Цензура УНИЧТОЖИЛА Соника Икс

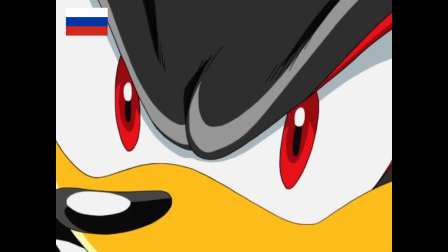8:38 это же несправедливо не говори мне о справедливости после того что случилось забавно
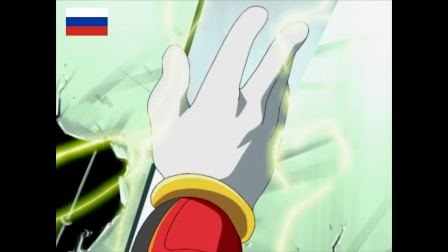8:44 что в 64 серии в дубляже показали воспоминания криса о том как шеду его избивал и там этот момент
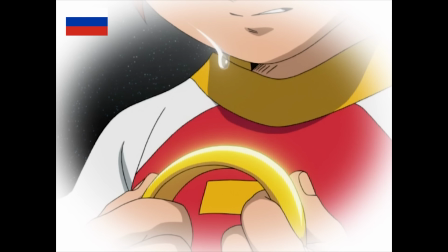8:51 продемонстрировали уже полностью опять непоследовательность 37 серии в
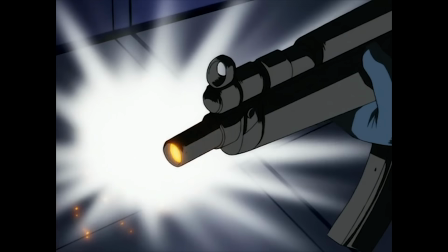8:57 оригинале героиня с именем мария умирает точнее я убивает спецназ после того как она нажимает
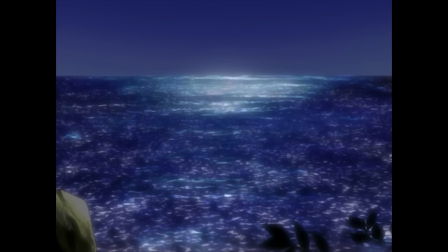9:03 на рычаг вру версии после нажатия на рычаг ничего не происходит и насколько я помню нигде далее про ее
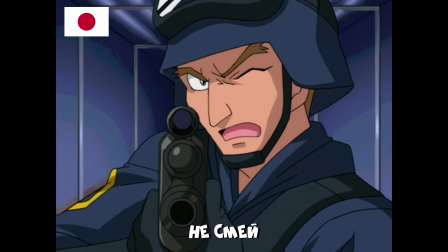9:10 смерть не говорили стой
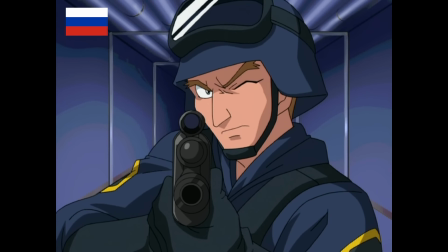9:18 я не шучу
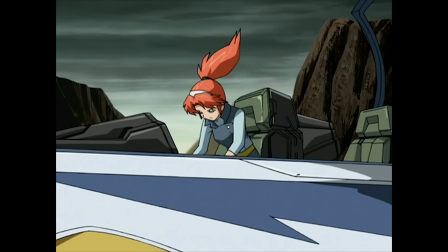9:23 64 серии точно также в оригинале умирает героиня молли она жертвует собой ради других
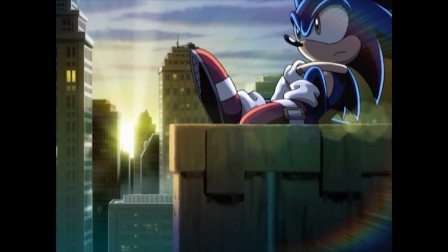9:29 из-за чего момент становится крайне эмоциональным дубляже этого просто нет никто не умирает
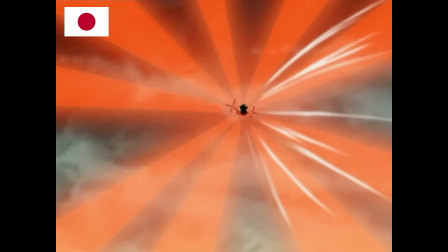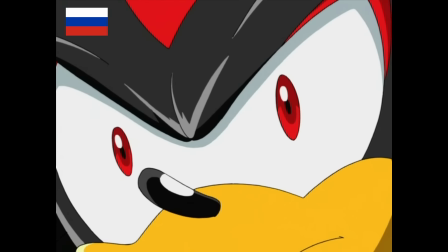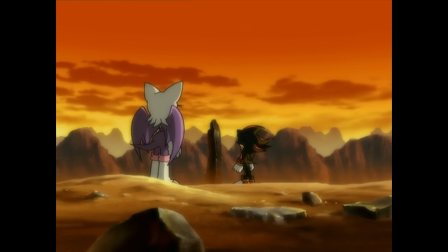9:49 после этого в оригинале shadows rouge стоят на обломках ее корабля и говорят про ее жертву shadow также вспоминает о марии который
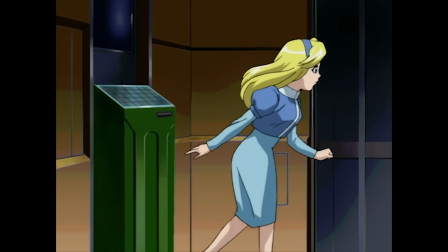9:58 умерла в оригинале в руб версии во первых shadow не вспоминает о марии так как она не умерла в дубляже а во вторых в этой сцене нет никаких обломков.
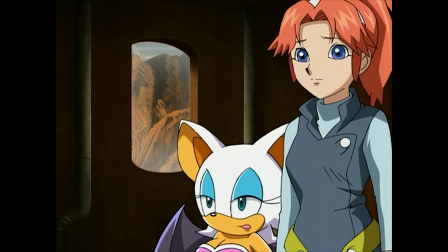10:07 Ведь Молли тоже не умерла. Персонажи говорят, что Молли хорошая и надеются, что у него в жизни все будет хорошо.
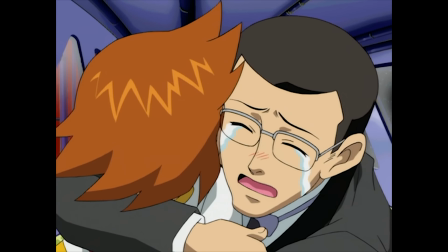10:14 Супер странно.
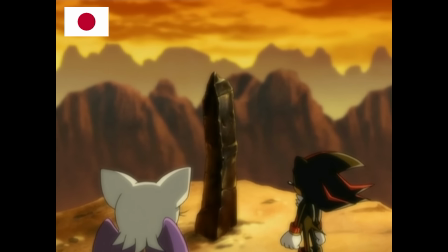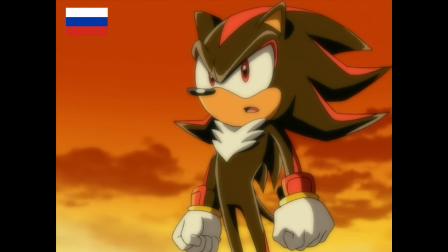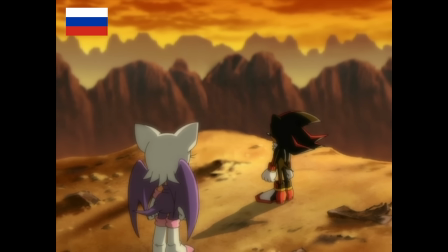10:28 В 72 серии нам также не показывают,
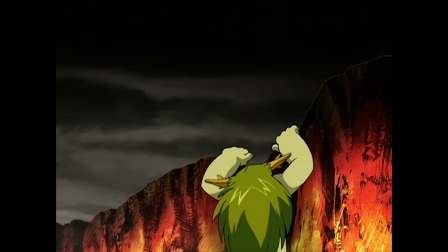10:34 как Наклз пытается спасти персонажа с именем зелковой славы но у него не выходит и
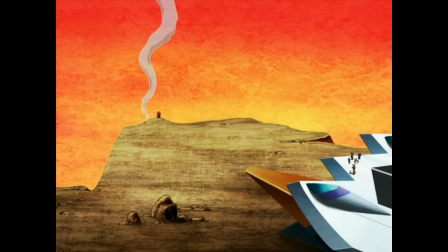10:39 тот умирает дубляже он тоже умирает нас а момент смерти не показали
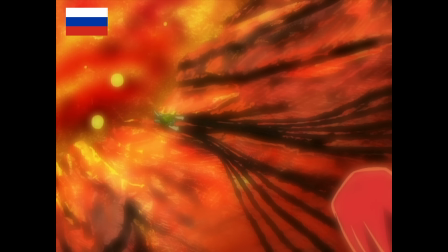10:48 почему локализаторы так
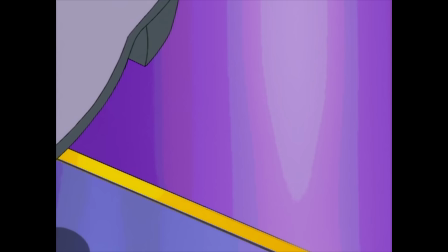10:55 маниакально боятся показывать смерть когда они просто вырезают жестокость то их еще можно понять но когда они меняют сюжет оставляя персонажа в живых это уже не очень помимо этого локализаторы также боятся сцены с крисом в
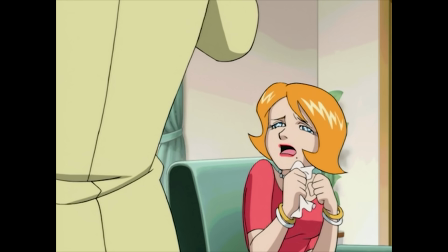11:08 душе и вырезают ее адаптация прославилась и тем что вырезала многие эмоциональные моменты и те которые
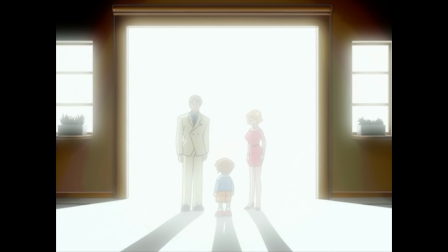11:16 раскрывают персонажей так например с 51 серии вырезали флешбек криса где он вспоминает как родители его оставили когда
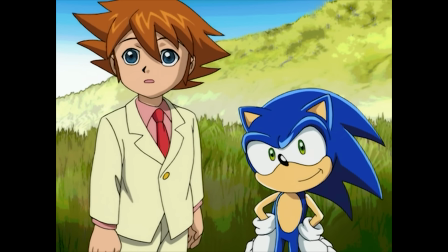11:23 он был маленьким от этого у него и появились свои комплексы странно что это убрали или
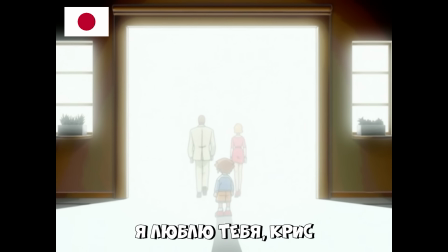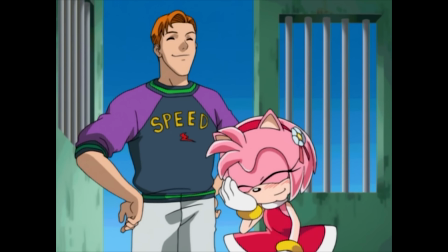11:36 например 42 серии вырезали диалог эми с гонщиком который хорошо раскрывает
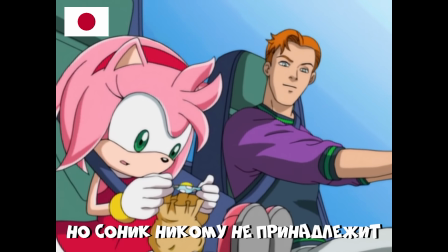11:40 этих персонажей помимо
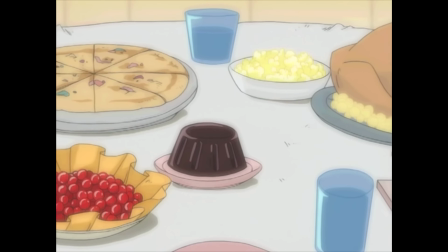11:49 этого было убрано множество моментов с тем как герои что-то представляют у себя в голове таким образом если
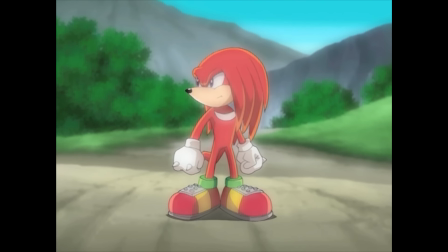11:55 смотреть оригинал то можно лучше понять что герои чувствуют ведь своих мыслях они максимально искренние
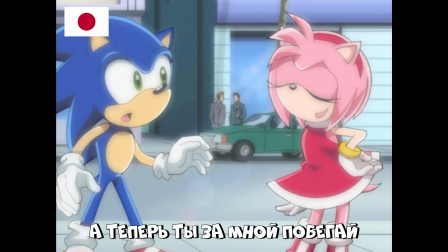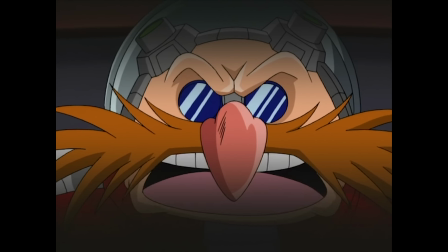12:08 наверное наиболее показательной сценой в плане утраченной эмоциональности
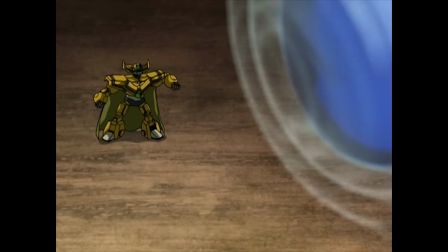12:14 является предпоследняя 77 серия в ней тейлз долго решается пожертвовать космо
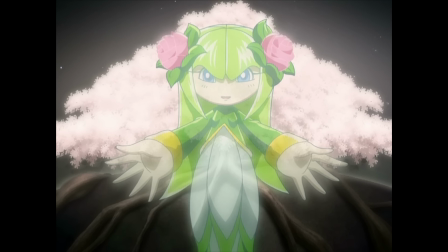12:20 инопланетной девушкой в которой он влюблен чтобы спасти всех это крайне сильная сцена и
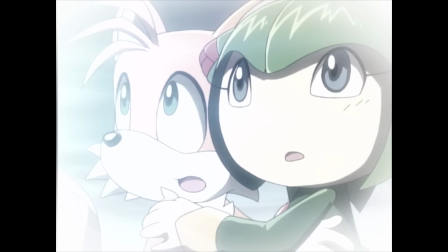12:26 можно прочувствовать переживания тейлза его колебания он